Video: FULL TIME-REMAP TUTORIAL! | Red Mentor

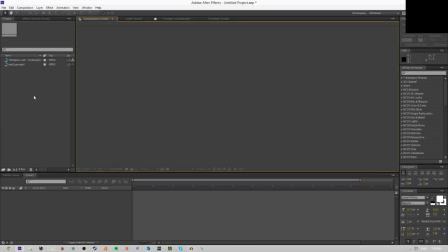0:00 So what is up guys, my name is Mentor, and today I present you guys my first ever syncing tutorial, and a lot of people have asked for this, so I'm basically going to show you how you sync with timer mapping, and in particularly jump syncing. That's what our focus is going to be on. So we got the song right here.
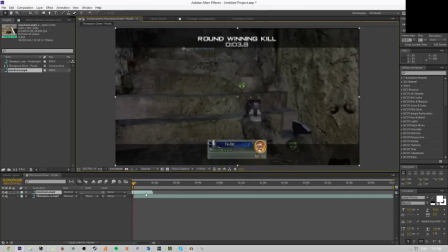0:17 Let me just put this to quarter so we are not going to experience any lag whilst recording. And I'm just going to move straight to the kill cam part because that's the smoothest part.
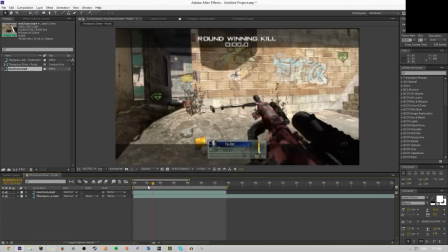0:26 Yeah, so let's just cut it right here. And alright, so I'm just going to quickly explain what timer mapping is.
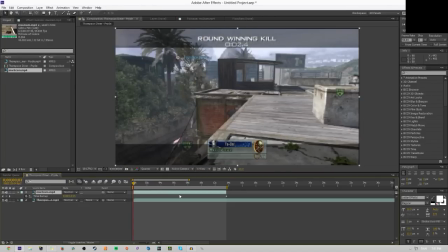0:31 Timer mapping is literally right here. You enable timer mapping.
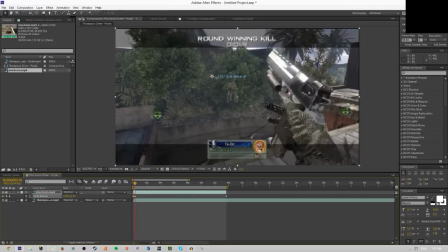0:35 You can like go a couple frames forward and then, you know, kind of speed it up to whatever you like.
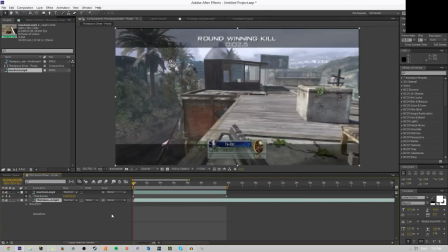0:41 It's actually really simple. You have your song right here, right? So let's just quickly listen to the song real quick.
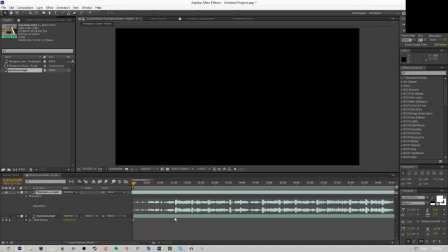0:48 I'm just going to turn everything off. So we want, yeah, so sorry about that. We want the shot to be synced at this part right here, like the beat drop. Actually, this isn't really the best song. You know what? Let's just keep it right in the beginning because then we have loads of beats to sync to.
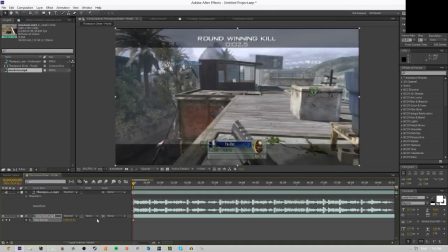1:05 So I'm just gonna keep it right here. So this is pretty much my way of doing the whole time mapping, my jump sync, and it's probably not the best, but this is the way I do it. It's my workflow, so I'm just gonna show you guys my method of how you timer map. So we have this clip right here.
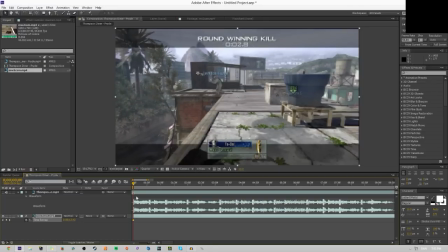1:20 Vokes is about to hit a dope shot, and we'll go a couple seconds back because there's a beat drop right here, and I want him to like kind of sprint forward fast in a way,
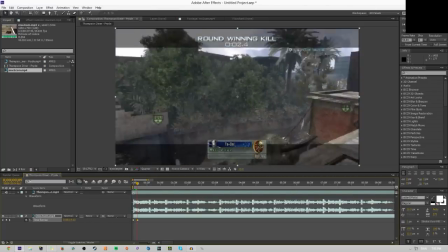1:28 right? So I'm just gonna drag it out right here, and this is where I want him to stop.
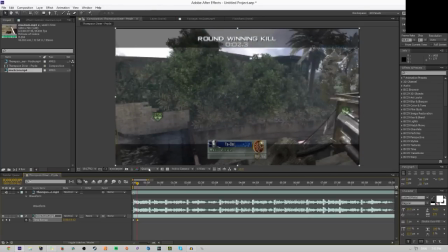1:33 So I'm just gonna stop it right here, right? And we have another beat right here.
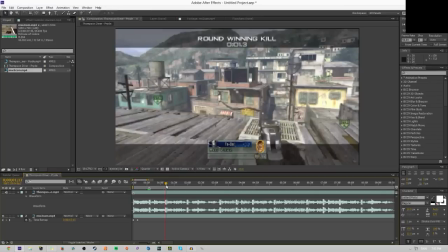1:39 Actually, you sometimes, if there's like loads of beats, you can easily just like make these little marks right here by clicking on the star button. But if you don't have that, you can just drag it out right here as well, but it's just a little bit easier just clicking on the star key or whatever.
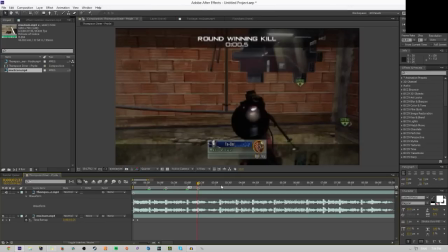1:54 So we have loads of beats right here that we want to sync, so it looks good and has flow.
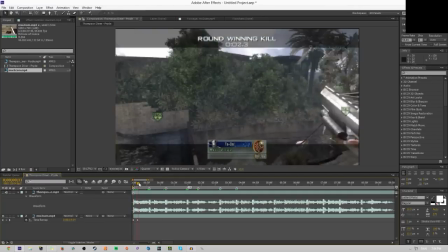2:01 This is a key point. If you want flow in your edit, you definitely want to learn how to jump sync. That can always improve your flow.
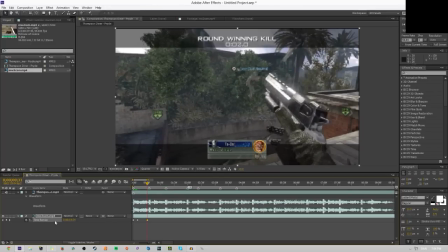2:07 Well, obviously it also depends what genre you're going for, like what type of edit you want.
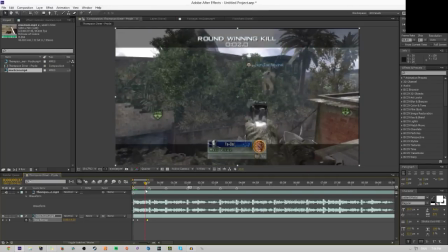2:11 Yeah, I mostly do actually use jump syncing, so this is my way, so let's just go with it. So yeah, we have this beat right here, and I see the guy right here. I slow it down, so he's gonna reload right here.
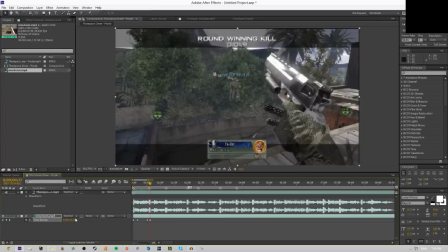2:23 So I want to go frames right here, and then I want to just you know, put a little bit more seconds forward so it's like quicker,
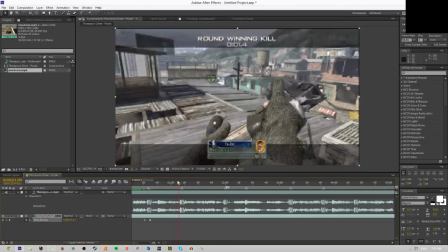2:31 and then we want to slow it down again right here.
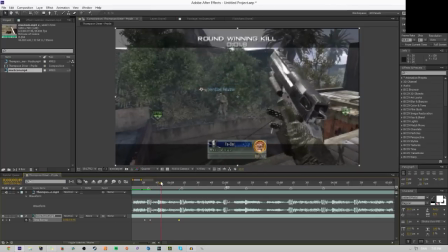2:36 Slow it down. We know he's reloading, so he starts spinning right here, right?
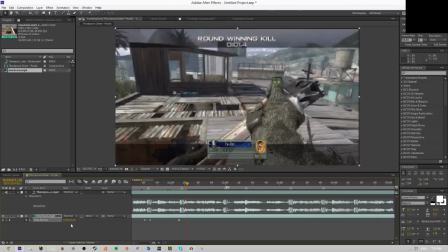2:41 So we go a couple frames up forward again, and then drag it like this.
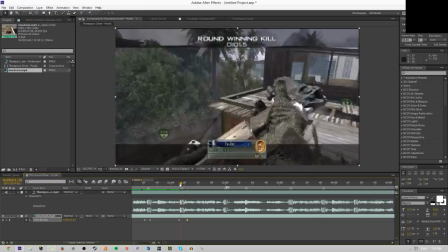2:45 Obviously you don't want to do it too much because if he's doing something cool in his trick shot, you actually want to show that.
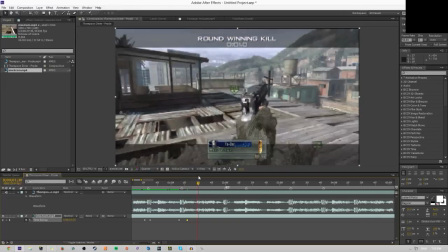2:51 But in this case, we are yeah, it does like a little catwalk right here actually.
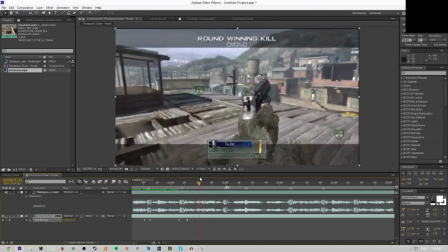2:56 So in this case, we're just gonna respect the fact that he goes for a sick shot, and we're just gonna appreciate it.
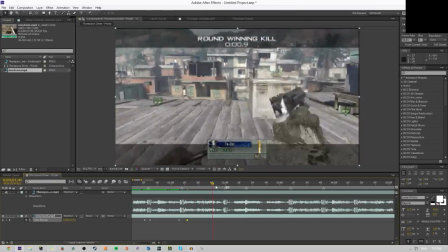3:02 So what we're gonna do is we can slow it down right here because it goes a couple frames forward.
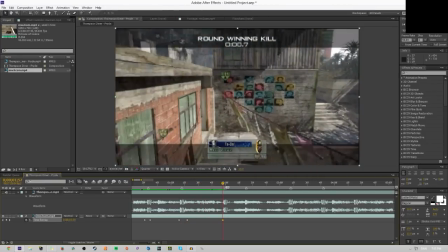3:07 We're gonna slow it down so we can see the catwalk he does midair,
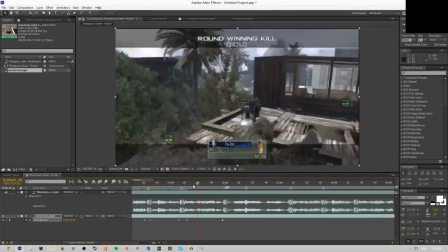3:12 and that kind of adds a little bit depth into the trick shot itself. And players actually do appreciate this a lot.
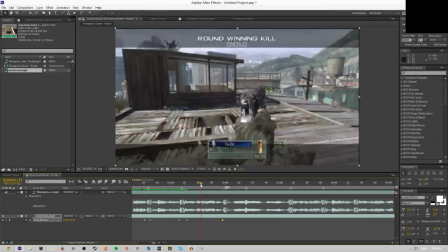3:18 So if you know how to do this and you know how to execute it well, then I'm sure you're gonna be a fan favorite in terms of players.
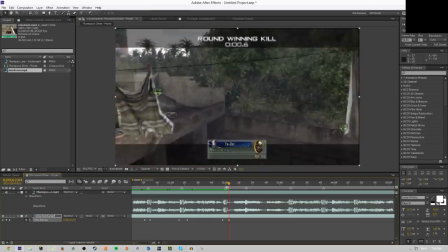3:26 We have another beat right here, and we know he's gonna turn, right? And I know he's gonna shoot right here. He's gonna shoot here in a second. So this is like the classic 2-beat drop, right? I just made that up.
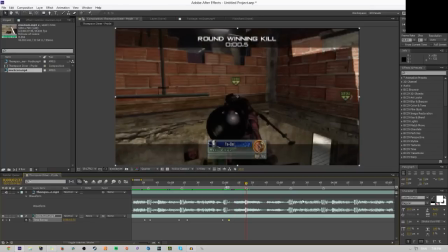3:39 Anyways, this is the classic 2-beat drop, and basically there's a beat right after, right? And it looks dope. If you know how to sync it perfectly, I'm gonna do it right now. It looks really dope if you know how to execute it.
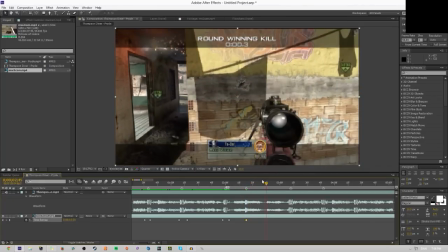3:51 So he shoots right here. We know he's gonna spin a little bit more right here. He's gonna spin a little bit more, so we might as well just fast forward it so it looks a little bit cooler.
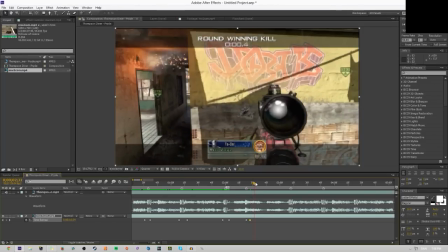3:59 So until he stops spinning right here. Well, actually it does. Let me just fix this real quick, like that.
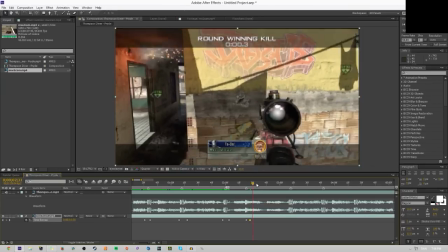4:06 There you go. And then slow it down.